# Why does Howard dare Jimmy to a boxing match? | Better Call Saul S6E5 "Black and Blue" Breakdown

I think the most enticing bait that Howard dangles out for Jimmy is this idea that Jimmy must have gotten into a few scrapes back in Cicero.
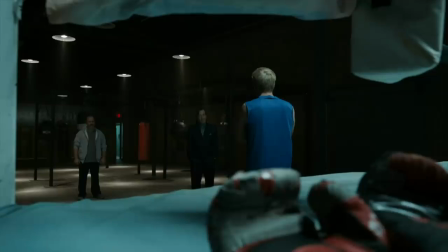(29:04) You must have gotten into a few good scrapes in the old neighborhood. But, yeah, right, I could have been a contender.
Jimmy scoffs at this, his typical defensive instinct, but Howard's remark does change the color of the matter.
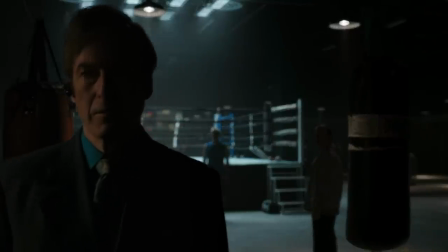(29:16)
It's one thing for Howard to thrive in the blue world among the legal eagles of Albuquerque. It's another thing for him to beat Jimmy on slipping Jimmy's turf.
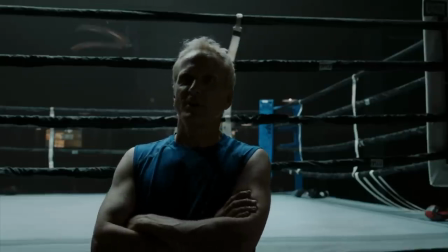(29:26)
Howard goads Jimmy with the implication that even though it's Howard's gym, a fistfight is Jimmy's turf, Jimmy's game they'd be playing. Indeed, Howard has proven right in a way, isn't he? At the climax of the fight, Jimmy, having been provoked from his clownish antics into true anger, pulls a very Cicero maneuver on Howard. You can tell by the sudden quickness of the move that Jimmy has done this before. It's an old instinct snapping into action.
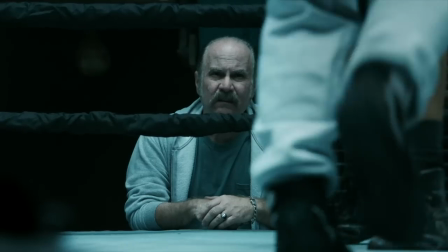(29:58)
And by the way, not for nothing, what the hell is Mackie doing here? You're not going to call that Mackie? Is this moment what Howard was waiting for for Jimmy to fight dirty? To expose in the crucible of the boxing ring his true contempt for Howard and his contempt for a sense of decency for the rules?
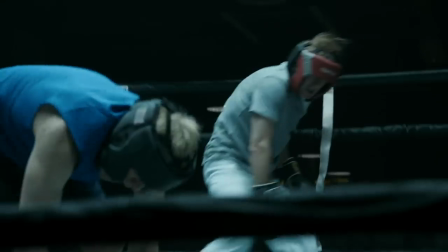(30:16)
I think, yes, Howard needed this all laid bare, complete with a witness. Howard certainly brings the match to a swift conclusion after Jimmy lands that dirty blow. It seems like Howard's seen enough at that point, and by his own accounting, what he saw was just what he expected.
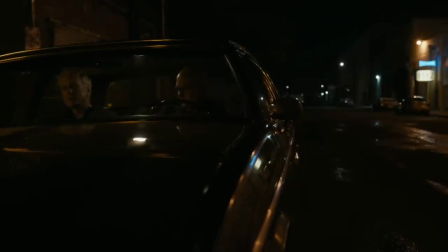(30:37) How'd it go? Pretty much as expected. So, we're on? Yes.
Before he could feel justified in his sneaky, shadowy plan of trailing Jimmy with a private eye, Howard first needed to prove, to himself at least, that Jimmy isn't capable of fighting with honor.
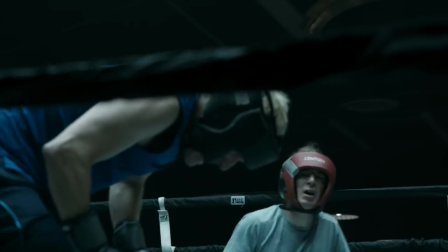(30:54)
Once Howard gets that proof that he needed, the fight is over. As we know, the need for proof is also more explicitly a central theme in the Gus storyline, which is probably the thinnest thread of the episode.
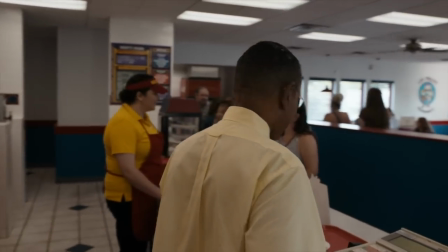(31:09)
The scene in Los Pollos Hermanos is a fairly typical example of the show using the interior of a space to illustrate the interior of a character.
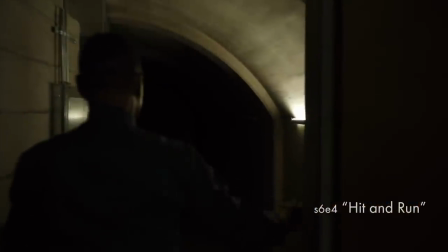(31:18)
But unlike the sequence in Gus's house, which was full of suspense and surprise, Guys, this is a pretty straightforward scene. The clockwork order of Los Pollos is fraying at the edges because so is Gus's internal clockwork order. Why is Gus fraying? Because of Lalo. And so who do we see? Lyle, the human pun.
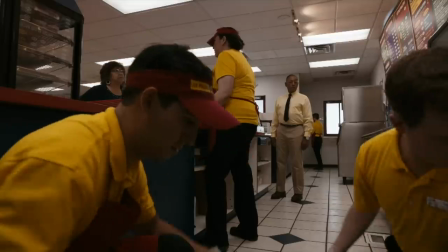(31:41)
When Lalo was a source of angst for Gus, Lyle appeared, as we saw in the night of that risky DEA operation.
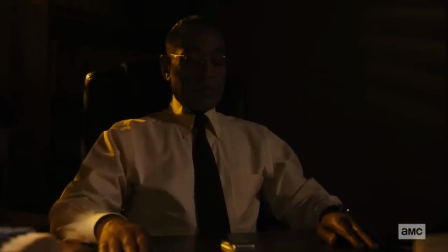(31:48)
There again is a scene that I think is a little better than this one, a scene that presented a more compelling view of Gus's psyche.
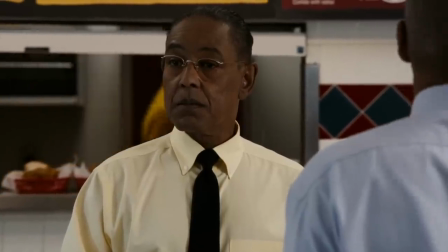(31:55)
This blub-blub-inside-his-head audio effect at Los Pollos isn't really doing it for me. The whole scene is strangely pat.
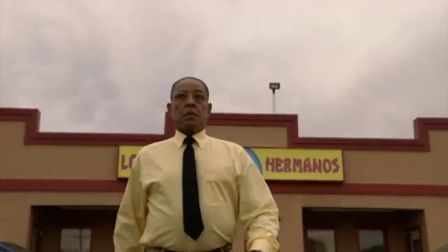(32:02)
However, the scene does conclude with Gus glowering into the Pollos parking lot, and I do like this shot, simple as it may be.
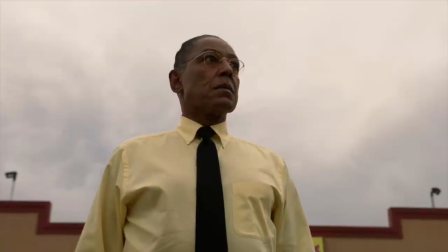(32:10)
Here I am, come and get me, Gus's body language seems to say.
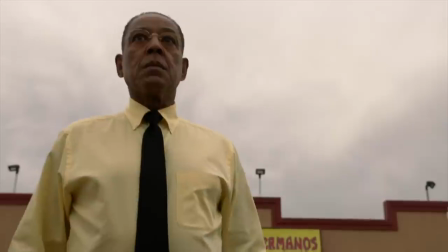(32:14)
And he's out there long enough that he starts to wonder, why hasn't Lalo come to get me?
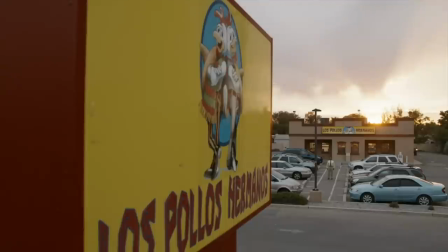(32:19)
And we start to wonder it too. Gus is uncomfortable because his instinct is to anticipate and he's been forced into a reactive stance.
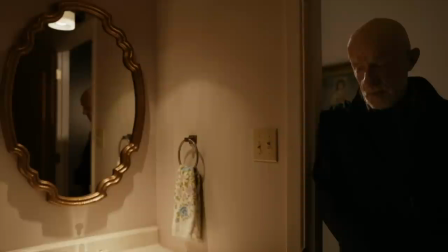(32:27)
They are playing, as Mike puts it, a waiting game.
It's a waiting game.
Gus loves a waiting game, but only when he has a trap to spring at the end of it. That's not the case here. They'll wait to see what Lalo's next move is and then react.
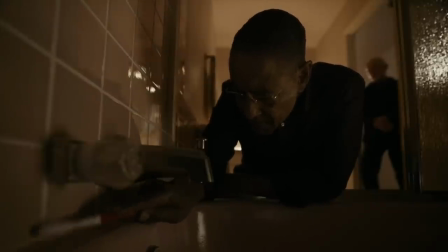(32:44)
Gus Fring knows the way that he wins is he sees the enemy's next move before it happens. And when Gus hears Mike predict Lalo's next move,
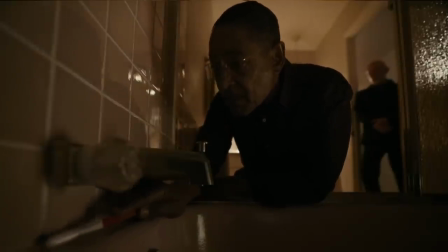(32:52)
Gus has an epiphany and realizes that Mike is wrong.